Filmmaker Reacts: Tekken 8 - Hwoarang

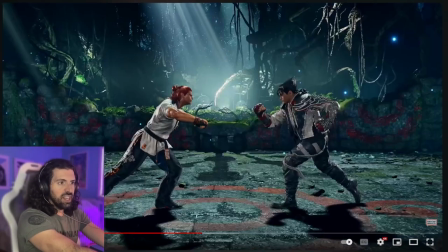497s
You guys let me know if they've released information on that. Just a beautiful framing, absolutely beautiful framing.
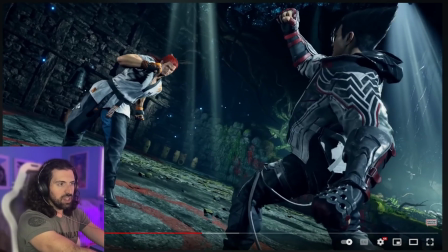503s
And there's this great kind of cyclical motion of the camera as they both bring their legs up. Just beautiful.
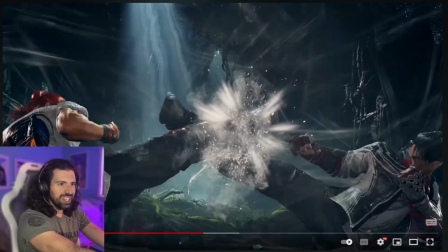509s
And then of course we punch in for that awesome composition.
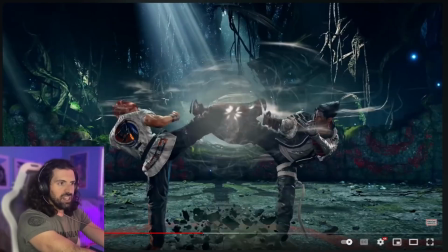512s
And like I was saying in my last video, they add in a lot of martial arts films.
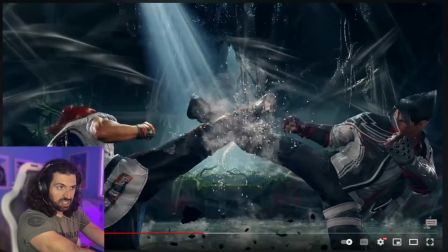518s
A lot of filmmakers will use this technique to add just a little bit of juice to the impact.
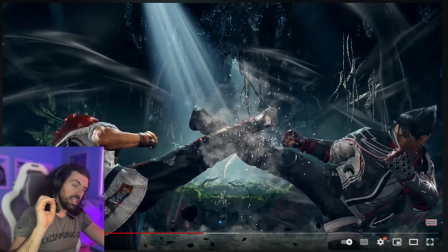523s
You will see the camera punch in that little bit, a little bit of shake.
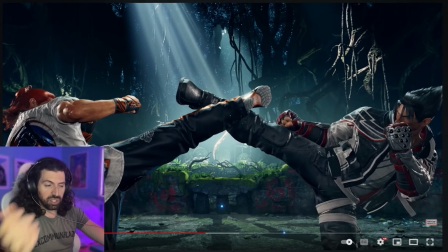527s
Most of the time put in post-production, but it's cool to see them using similar techniques here.
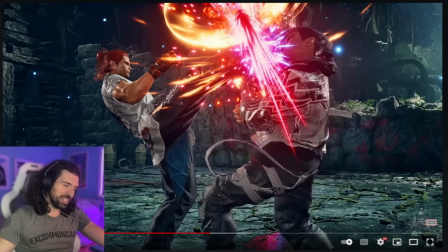533s
I love that. When they pull their legs back, there's a shockwave. It's great.
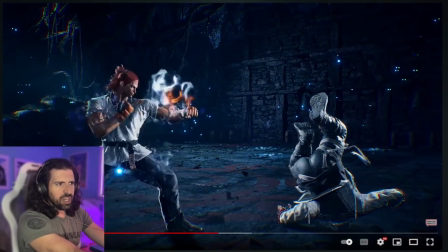541s
That's one of my favorite shots too. These shots come so quick, which is very important in a fighting game.
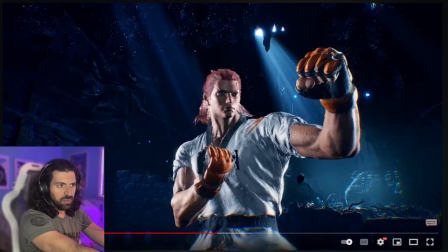546s
You want it to be quick. You don't want to, you know, there's a lot of repeating moves, so you don't want them to grow stale. I love how he comes into this stance and the camera punches in.
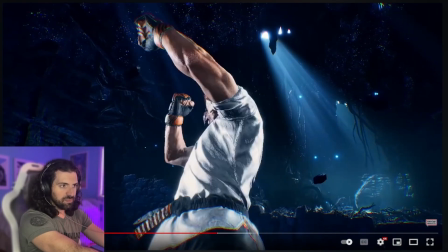555s
Great use of a wide angle lens here. And it just makes everything feel so big.
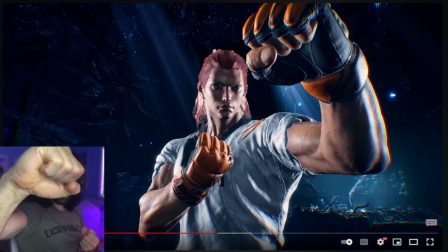561s
You know, his hand is right up to the lens, and you can feel that power.
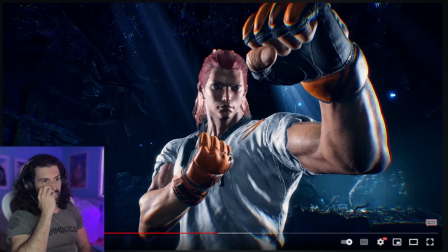567s
You can feel that he's like coiled up and ready to strike. You can see his vascularity. You can see the muscles tensing. It's awesome. Really cool. Really cool.
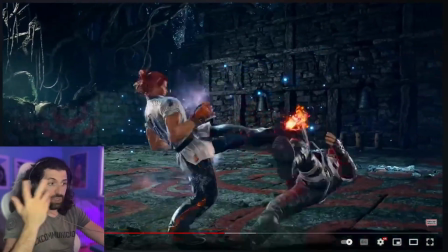578s
Awesome. Yeah, of course, he follows up with a big strike. That was great too.
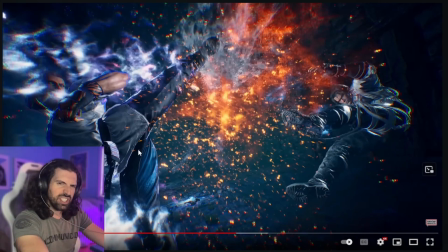585s
I love this though. Yeah, when the background color changes, it's very subtle because it's so quick, but the background color actually alters on these.
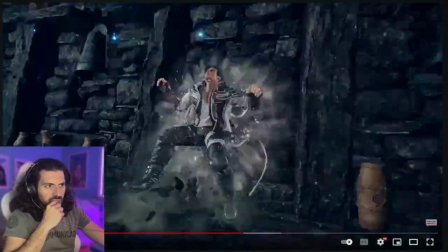592s
He does it again in a second. And like, so okay, he started glowing.
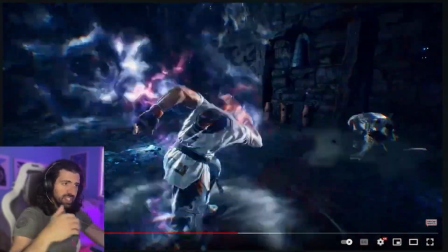598s
Like he's got this like kind of aura around him. Is this like a special technique that he has to activate, a meter that he has to charge up?
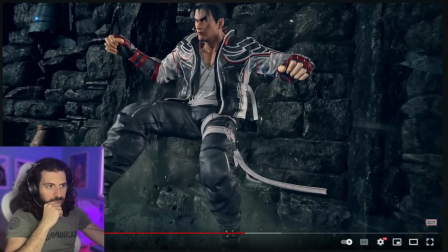605s
Like, how does that work? But I love how they bring a little bit of color, and there's that same thing where he knocks him against the wall, the camera changes. I like it. A lot of people in fighting games might say they don't like stuff like that. It could kind of take you out of the cadence of controlling your character and reacting to the opponent, but
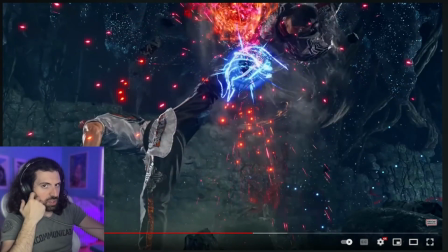620s
I think it's cool. I think it's cool when they do stuff like this, add a little bit of cinematics to it. A lot of people would probably say, no, no, no, no, keep it basic, keep it competitive level, but I like that.
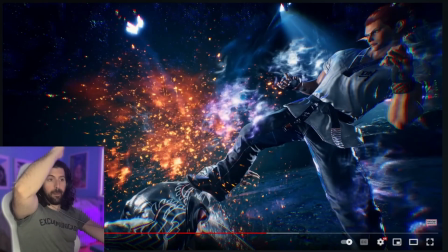633s
There's another shot. Yeah, that's the one I was thinking of. Does the axe kick, boom, comes down right on his back of his skull, and then, you know, it's almost like we're experiencing it through the opponent's perspective. You get smacked in the back of the skull. What happens? You kind of black out.
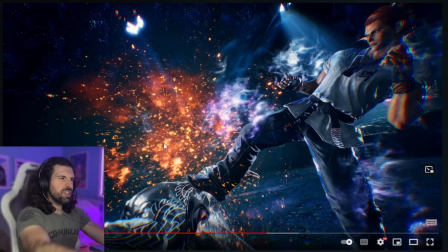647s
You can't really see straight. You get punch drunk. And look what they've done to the background. Just this beautiful blue. And look, there's like almost this 3D blurred effect, vignette around, which would be outside of the lens, kind of like the outer ring of the lens. You'll see that effect. It's really cool.
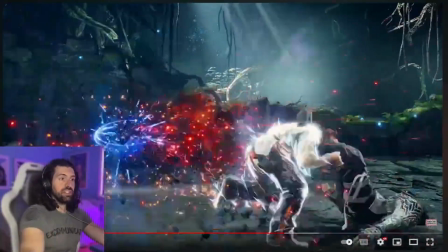671s
I love it too. Yeah, just a lot of it is cool because it's just looks like real Taekwondo.
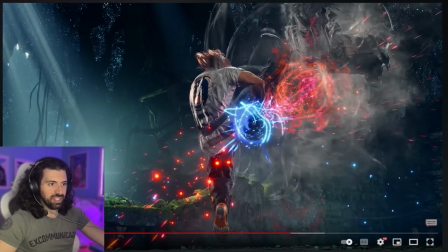677s
Obviously, like I said, kind of extra jumps and stuff that's very difficult. But I will say, Taekwondo is ridiculous. Like you see on a high level, Taekwondo, they're doing stuff that is completely insane and is really not that much different than what he's doing right here. If anything, it's actually kind of crazier, some of the stuff they do on the high level.
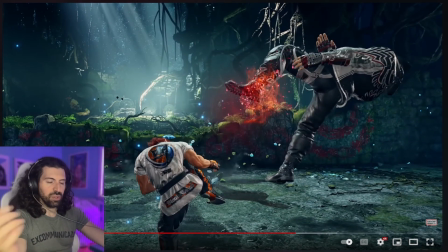695s
And martial arts tricking, which is a really cool sort of subset of performance and athleticism and spins and kicks and twists in martial arts. A lot of that comes from Taekwondo. I think you'll see why. The moves are all very flashy.
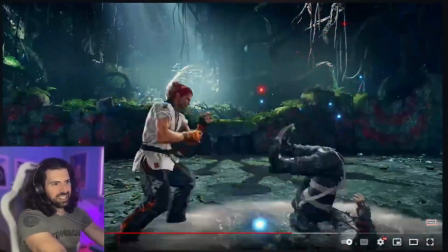714s
This is the other one I wanted to look at. Yeah, let's take a look again. Just a cool, and I don't know if this is like part of the battle because the camera cuts here,
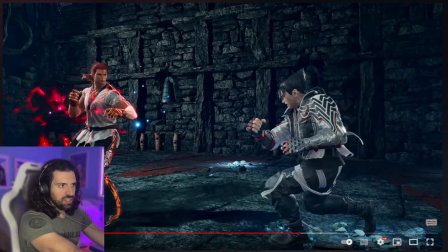722s
but let's just look at this in slow motion. So he's coming up, and then watch what happens.
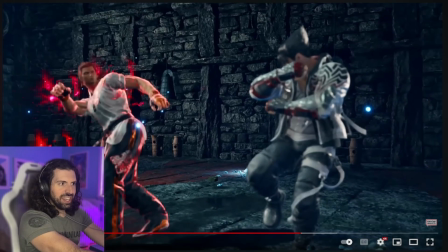727s
So we're punching in, and then what happens is the aperture actually changes.
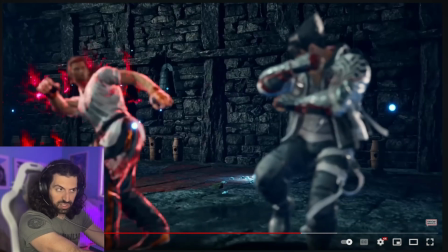732s
Did you catch that? Look at the background. We're changing to a shallow depth of field here. Yeah, you can see that background shift out of focus.